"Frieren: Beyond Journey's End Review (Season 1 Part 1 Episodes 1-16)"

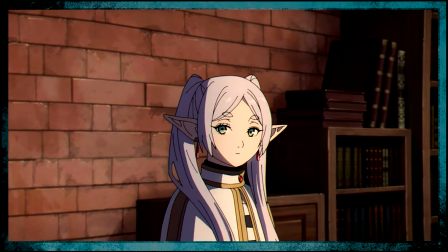Animation aside, the studio tends to be very deliberate with how they utilize the camera and the lighting in
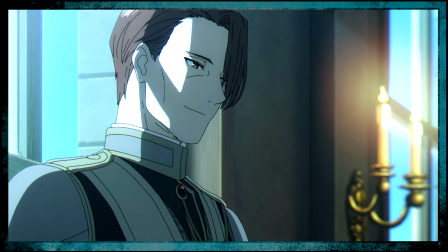particular scenes in order to convey the emotions of certain characters to the audience.
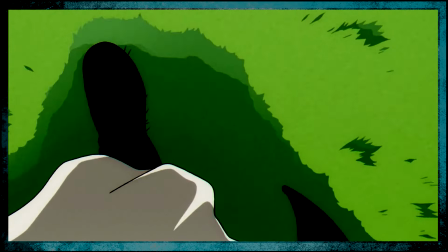For example, during a flashback scene in episode 9,
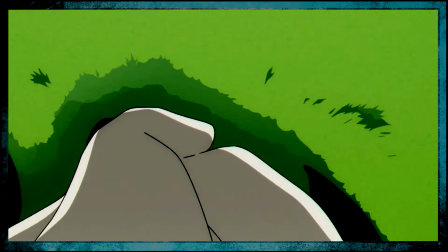they switch to a first person perspective of Fern's feet as she walks forward to visually
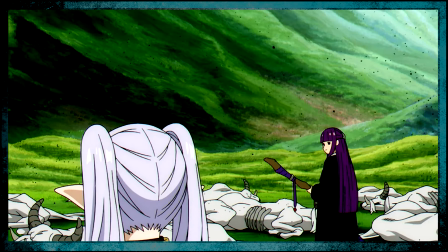reinforce the idea that she lacked confidence in her skills at that time.
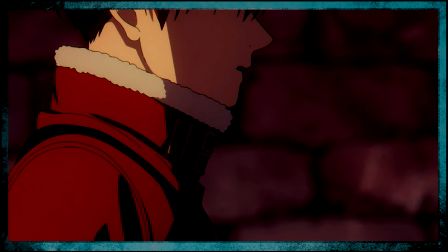Another quick example I can give is one particular moment during the apology scene in episode 14.
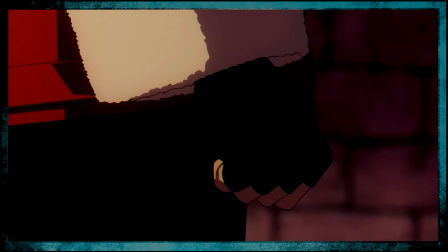By briefly switching the focus to Stark's hand as he talks to Fern,
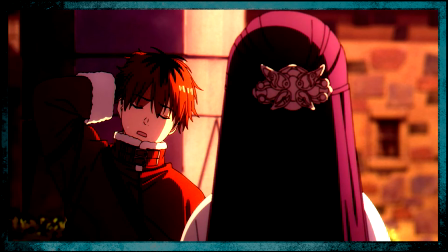they're able to help convey the anxiousness he felt about the situation as he clenches and eventually relaxed his fist.
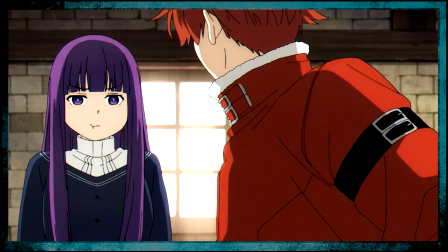Generally speaking, the dramatic scenes were well executed and the performances for both the English and Japanese dub were quite good.
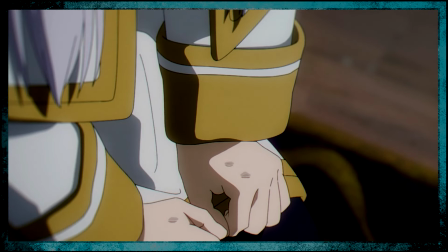Freerun's English voice actress Mallory Rodak did a great job with the emotional scenes and really brings out the character's personality.
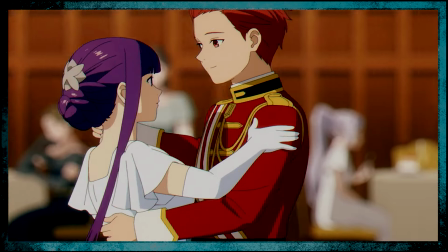It would be quite remiss of me not to acknowledge this show's wonderful soundtrack by composer Evan Cole.
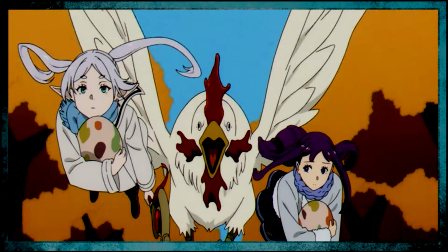These tracks don't just sound like generic fantasy background music.
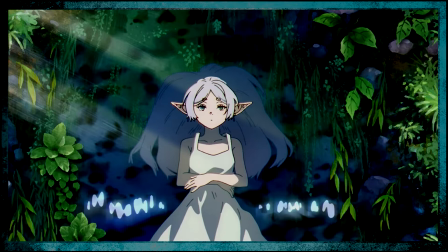They fit the setting perfectly and help keep the viewer immersed in Freerun's world.
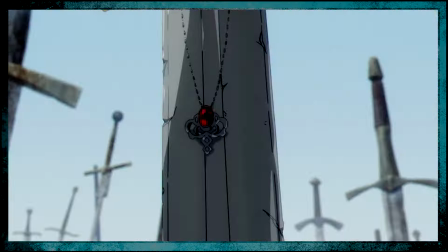Furthermore, the music complements each scene it's inserted in by evoking certain emotions from the audience.
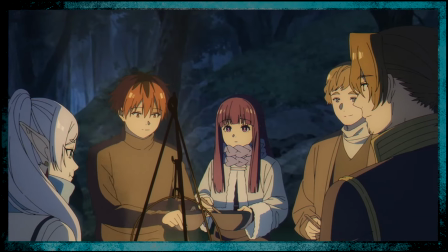Madhouse has done a pretty good job integrating these tracks into certain scenes.
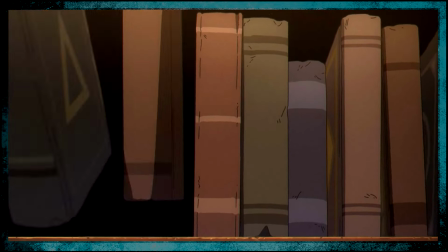There are moments where the music is perfectly synced to what's happening on screen.
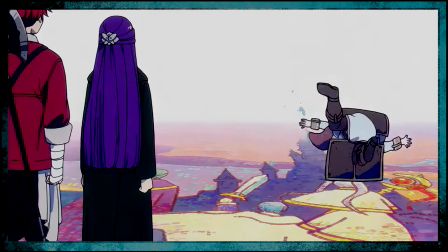In addition to having a memorable OST, this anime's opening and ending songs are excellent as well.
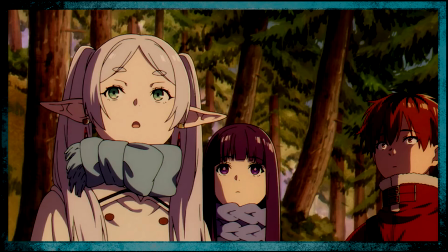Anyway, based on the episodes that have aired so far,
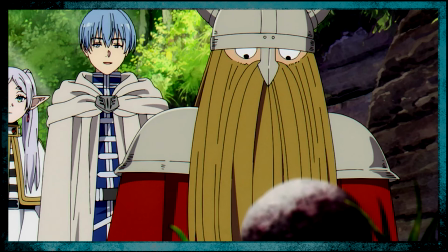I'd say this show has a fairly strong narrative which the author uses to explore ideas surrounding the themes of life,
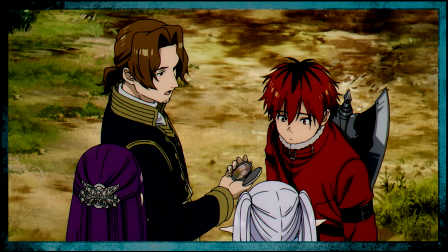death, and nostalgia. Friedwin's story shows the importance of connections and the impact someone can
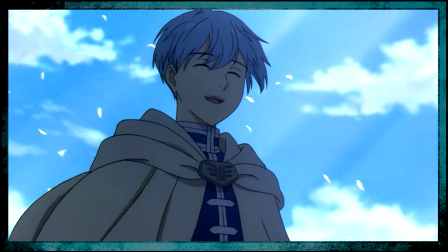have on your life regardless of how short your time spent with them was.
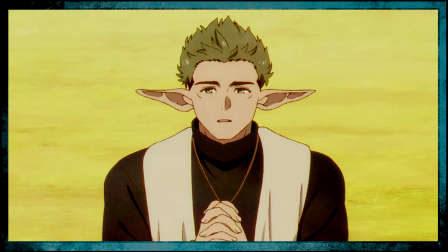Yamada uses various characters to touch on the human desire to be remembered and celebrated for one's accomplishments.
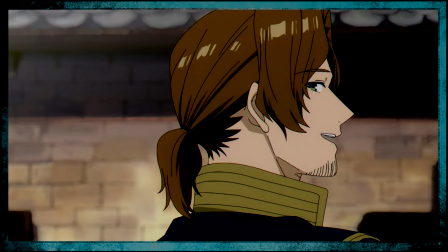He isn't too heavy-handed with the overall message of being open with others while you can and to cherish the memories you make with them.
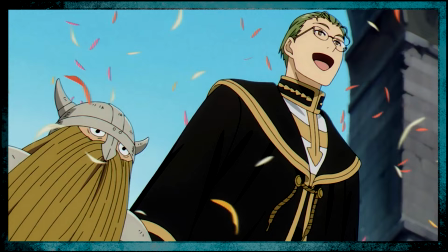Overall, Free Ren Beyond Journeys Inn is an outstanding anime with a memorable cast of characters,
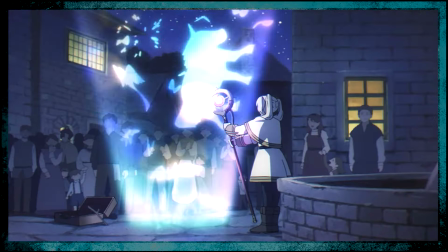interesting plot, unique world, and gorgeous animation.
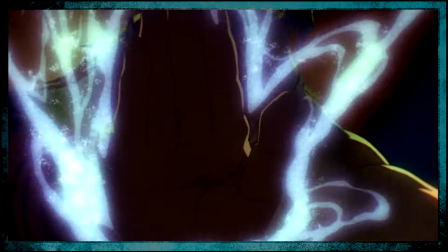Although the pacing is good and the action scenes are very well done, those expecting a more action-packed show will be disappointed.
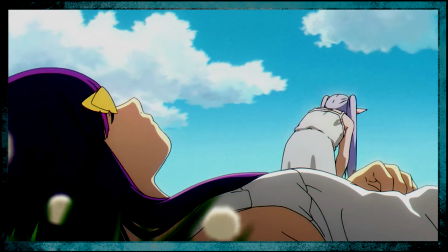However, if you're looking for a more thoughtful character-driven fantasy series with no fan service, then I highly recommend giving this anime a shot.
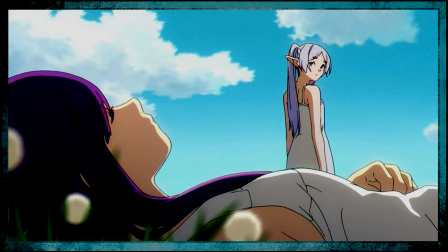If you've seen this show, let me know what you thought about it in the comment section below. And as always, thanks for watching.